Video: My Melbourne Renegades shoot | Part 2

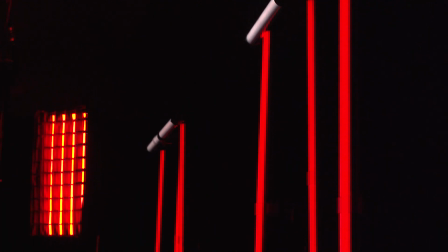4:05 Because once the players arrive, you can't waste time doing things like that while they're sitting around just waiting for you. Anyway, that was basically our setup day, so now let's move on to our actual shoot.
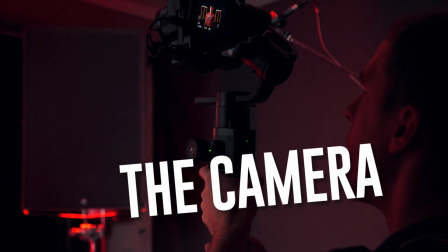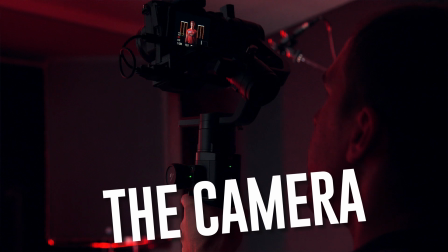4:22 Let's start with the camera.
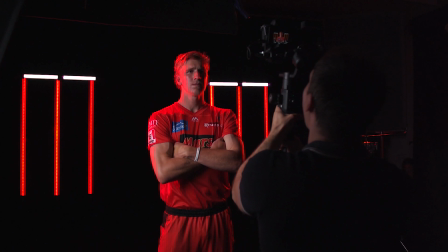4:23 Luckily I had Dave there with me on the day, who was shooting with a Sony a7 III, which was set up on a Ronin S gimbal.
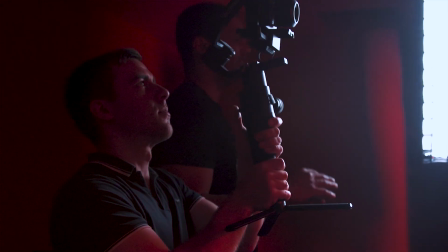4:31 And first of all, on a shoot like this, where I'm constantly giving the subject directions, asking them for certain emotions,
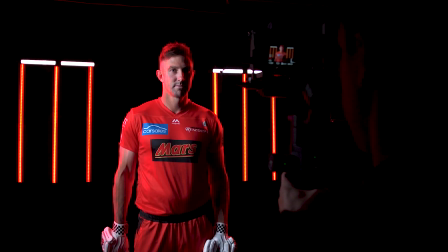4:37 certain movements, making sure they hit their mark, having someone there to handle the camera, which allows me to completely focus on my role as a director, makes a huge difference.
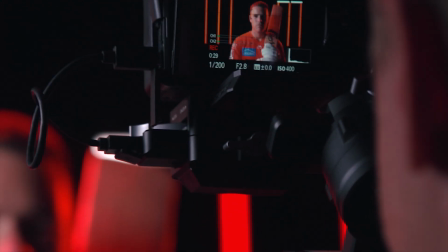4:47 Because if you try to do everything yourself, something is definitely going to suffer from it. you're
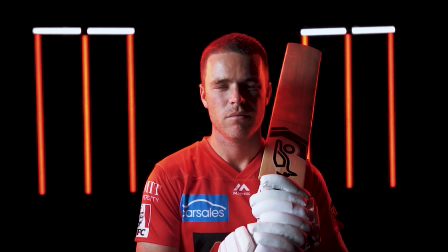4:52 either not going to give enough direction to the players, who are not actors by the way, so they definitely need it,
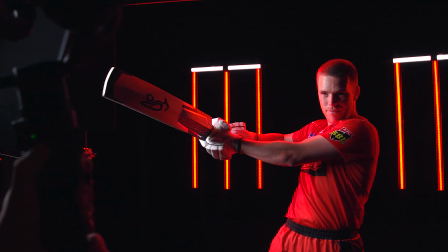4:58 or you'll make crucial technical mistakes with the camera simply because you weren't paying enough attention.
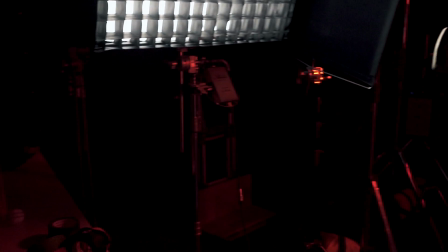5:04 So yeah, having someone handling the camera that I know I can trust to do a good job makes a huge difference. So the reason we used the Sony a7 III for that particular shoot is because it ticked all the boxes for us that day.
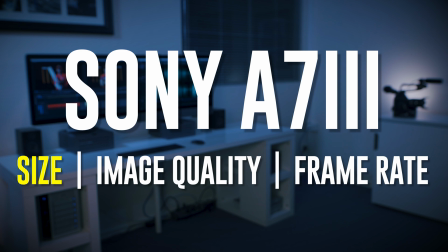5:16 One, it's the perfect size to work well with a gimbal like the Ronin S. Two, the image is quite sharp and there's a lot of flexibility with the picture profiles. And three, it records at 100 or 120 frames per second in 1080p, which allowed us to do those great super slow-mo shots in full HD. But really the main reason why we use this camera is because it's Dave's camera, and sometimes there's just no need to overcomplicate these things. If you have a camera that can do what you need, why would you waste money and time on a camera that will overcomplicate your workflow for a very similar result at the end of the day? When it comes to the camera and player movements, that's where a proper shot list makes all the difference in the world. Because it's not as simple as just picking 5 to 10 action shots that I'll get every player to do on the day. There's actually a few more things to consider before putting together a shot list. First off, I always make sure I know exactly how much time I'll have in total with the players. And spoiler alert, more often than not, you won't have as much time as you need. Which is why it's extremely important to at least know what time frame you're working with. Then I write down all the different shots I want to do, but I break them up into 3 categories.
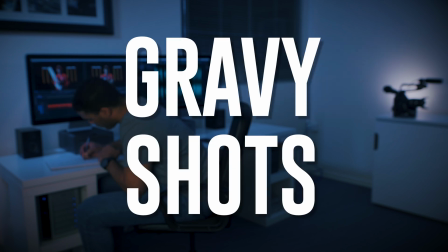6:32 The mandatory shots, the gravy shots, and the money shots. By the way, these names are names that I came up with and are in no way, shape or form industry standards, but they're pretty straightforward, so that's why I like them.
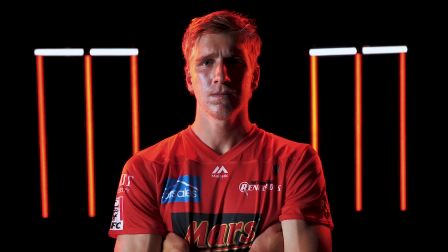6:45 The mandatory shots are the very basic ones that I need every player to do. From the guy who might get a game if he's lucky, to the biggest superstar on the team.
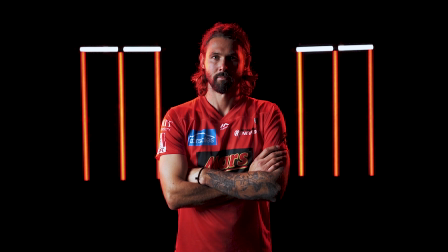6:54 I need at least one consistent shot across the board that I can then use for the starting lineup announcement, for example.
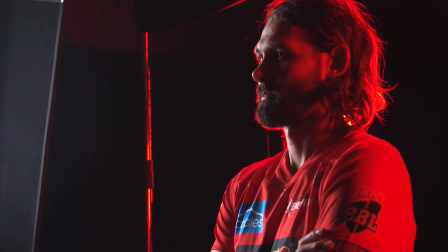7:00 So in this shoot, we went with a simple arm crossing motion.
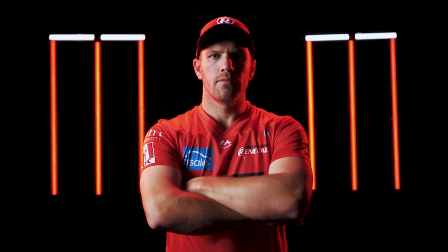The gravy shots are a bit more creative, they add more variety to my content, but they still don't take too much time to shoot or to prep.
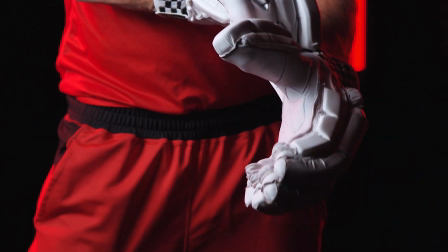7:19 Typically these shots are specific to the position of the player I'm filming,
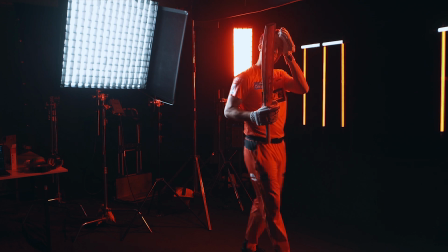7:23 so in this case they are batting related for batters and ball related for the bowlers.
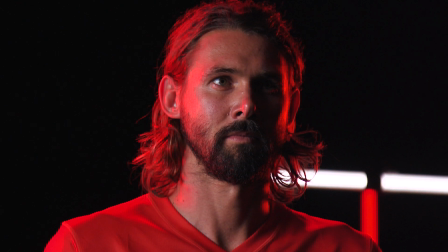7:30 And lastly, my money shots are very specific to either the personality of the player or a moment in my video that I really want to make the most of.
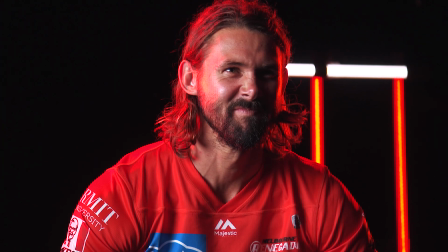7:39 For example, we did this Hulk celebration thing with Kane Richardson because that's his signature move during games.
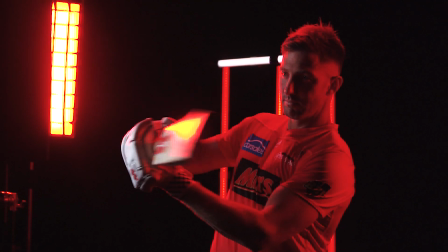7:46 We also got a couple of star players to swing their bats at the camera because
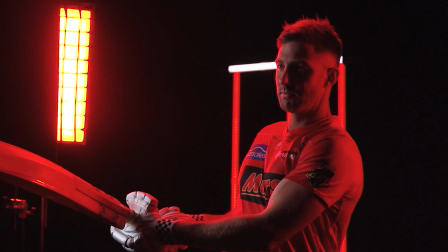7:51 I knew that this could be very useful on a big beat drop in my soundtrack.
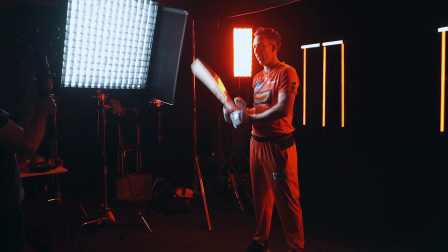8:00 Oh yeah. So anyway, once I'm done writing all my different shots and putting them in the right category, now it's time to create one shot list per player.
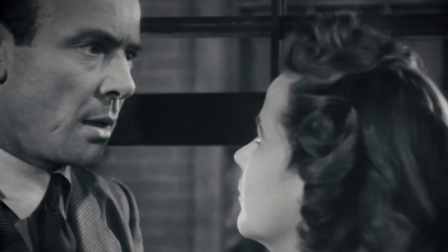8:13 What did you say? Yes, you heard me right.